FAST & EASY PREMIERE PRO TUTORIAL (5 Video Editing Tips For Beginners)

Let's get it. What's going on, guys? Smash that like button because I got a fast and easy Premiere Pro tutorial for you guys right now. Let's do it. It's getting lit. We got Matso in the back. He's just finishing up an edit. I'm up here looking like Han Solo with my leather on. Chewie and I are about to take this Millennium Falcon into hyperdrive. We're sitting in an RV just shooting this video for you. This is the office for the day. I hope you enjoyed that intro. That was a quick little couple snippets, couple good bits from Matt and I in Venice, just checking out a drum circle. We thought it was hilarious. Thought I'd throw it at the beginning of this video, but that's not important. What is important is this tutorial. Let's get into it. I'm gonna give you guys 5 tips on how to edit and make your stuff look sexy. And once you know these 5 tips, you're gonna be dangerous. You're gonna be making videos like frickin' Jay Alvarez. So let's get into it. I'm gonna do a little screen share and we might pop back and forth. I don't know yet.
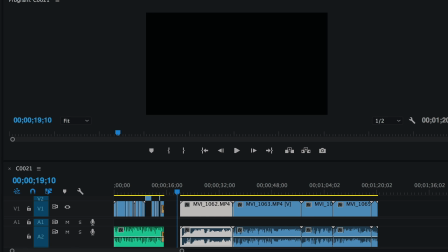1:08 So let's get into it. Okay, guys. First thing you wanna do is you wanna open up your editing program, whether it's Premiere Pro or Final Cut or whatever. You need to get some clips into your place that you do your editing, okay?
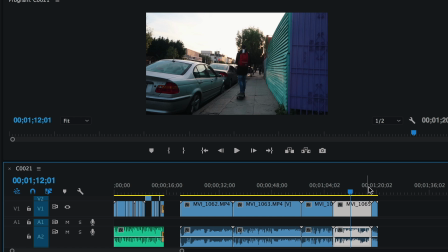1:22 So I threw 4 clips of Matt right here. You can probably hear Matt in the background moving around.
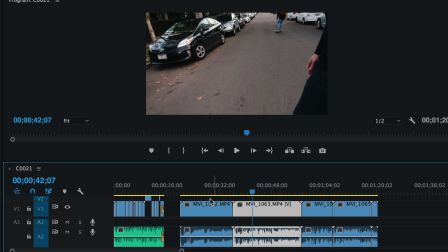1:29 Sorry. It's cool. So I've got these 4 clips. I'll just scroll over them.
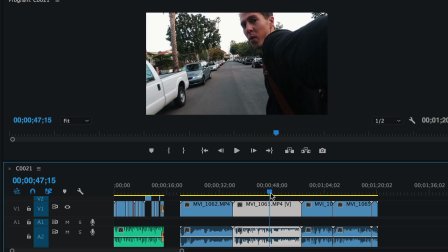1:33 You can see Matt skating. Another one of him skating me, just like looking at myself.
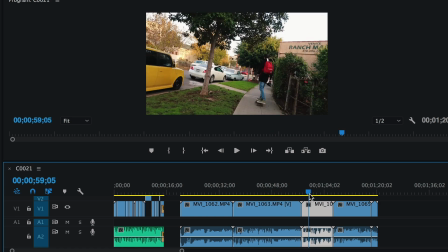1:38 God, I'm so vain. And then we got some more skating.
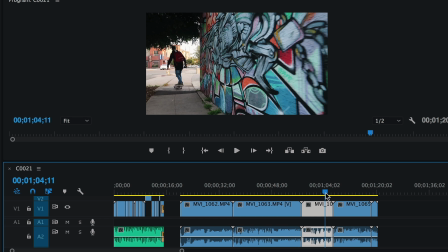1:43 Actually, we got 5 clips. Can't count for shit. So we're gonna turn this thing into the masterpiece. First thing you wanna do is trim down the fat. Okay, so we got 5 clips in here.
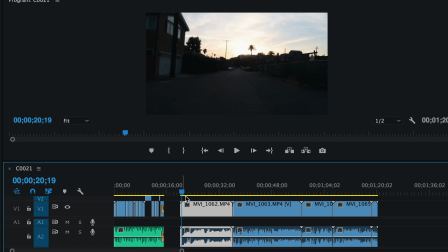1:54 Not all of this is gonna be legit. And oh, by the way, you guys could probably see these clips to the left.
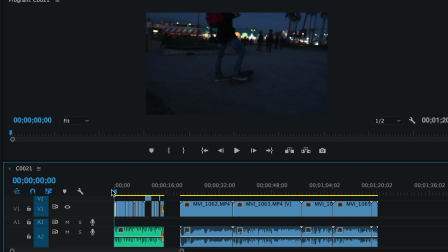2:00 This is just the beginning edit that you guys saw at the beginning of this video. So we're gonna make one of those. So first thing we're gonna do is do some trimming. We're gonna watch these clips together and we're gonna trim the frickin' fat.
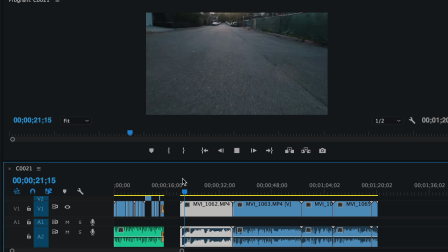2:12 So let's do it. Okay, shaky camera work.
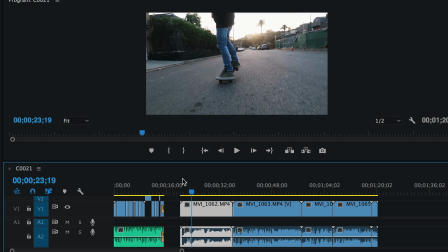2:17 We're just gonna cut all that. So to cut that shaky camera work out, what we're gonna do is we're gonna press C to get the razor tool in Premiere Pro. Final Cut, I don't know how to do it, but figure out how to cut shit in Final Cut, or if you're in iMovie, I'm sure you could figure out how to do it.
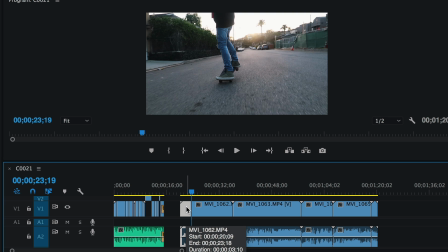2:33 So we're gonna cut, and thinking behind, the logic behind cutting that this fat right here is, look, it's shaky and shit. The camera's all over the place. We want smooth, buttery shots. So let's get rid of this shit. And we got that.
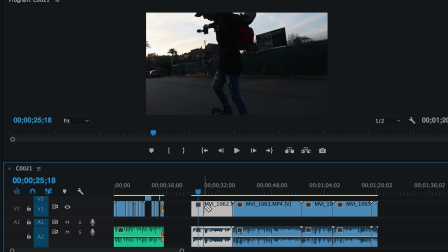2:47 Oh, Matt's doing like a little ollie thing. That's kind of cool. So now we're gonna cut again, razor tool. And by the way, switching between the razor tool and just the selector tool is V. So look at that, makes it turn into a cursor. If we wanna make it a razor tool and cut shit up, C. You can probably hear Matt crunching in the background. He's eating some cereal. He's watching this. He just learned something too. Oh my god, where do I sign up? Hey, you wanna be my Chewie? So here's what we gotta do.
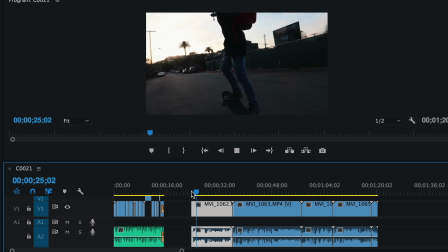3:17 So I'm excited. We like this. I like this little clip right here. Matt's skating. So he's still going.
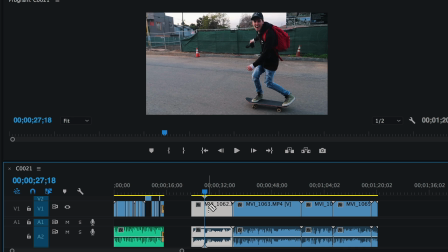3:25 Okay, cool. So now what we're gonna do is we're gonna get that razor tool, click in C. We're gonna cut it. See how it looks like a razor? We're gonna cut it right here. So now let's slide that over to the left a little bit because we like that guy.
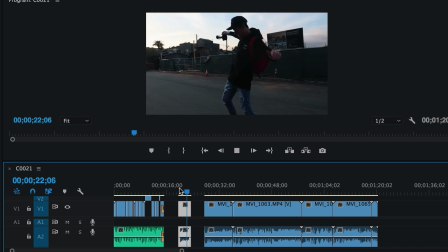3:38 Cool. So now you can see it's separated. We got this clip right there. Boom. Now let's go right here.
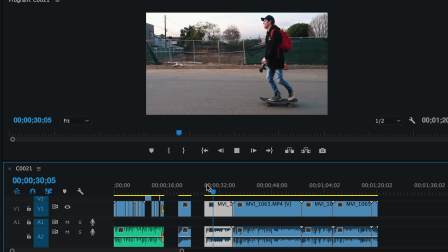3:44 Let's see right here. He's pushing. That's really not that interesting when a guy's just kick pushing. If you notice in skate videos, you'll never see clips of them, or you won't see too many clips of them actually pushing. You'll see the trick part, or like the, you know, the steezy part.
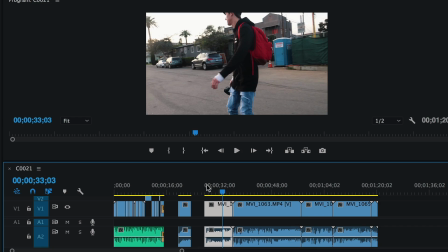4:02 Okay, now we're doing some turns, but his head's not in focus, so I don't like this clip yet.
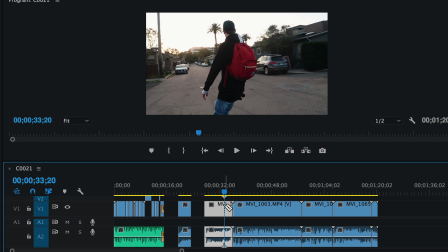4:07 Okay, now I like this. This is getting in frame. Look at, we could see his head. We see what's in front of him. So we just cut it right there. We're gonna trim that fat. Boom, slide this guy over to the left. See what we got. Okay, oh, here's another tip for you guys. On your computer, you've got a plus and a minus.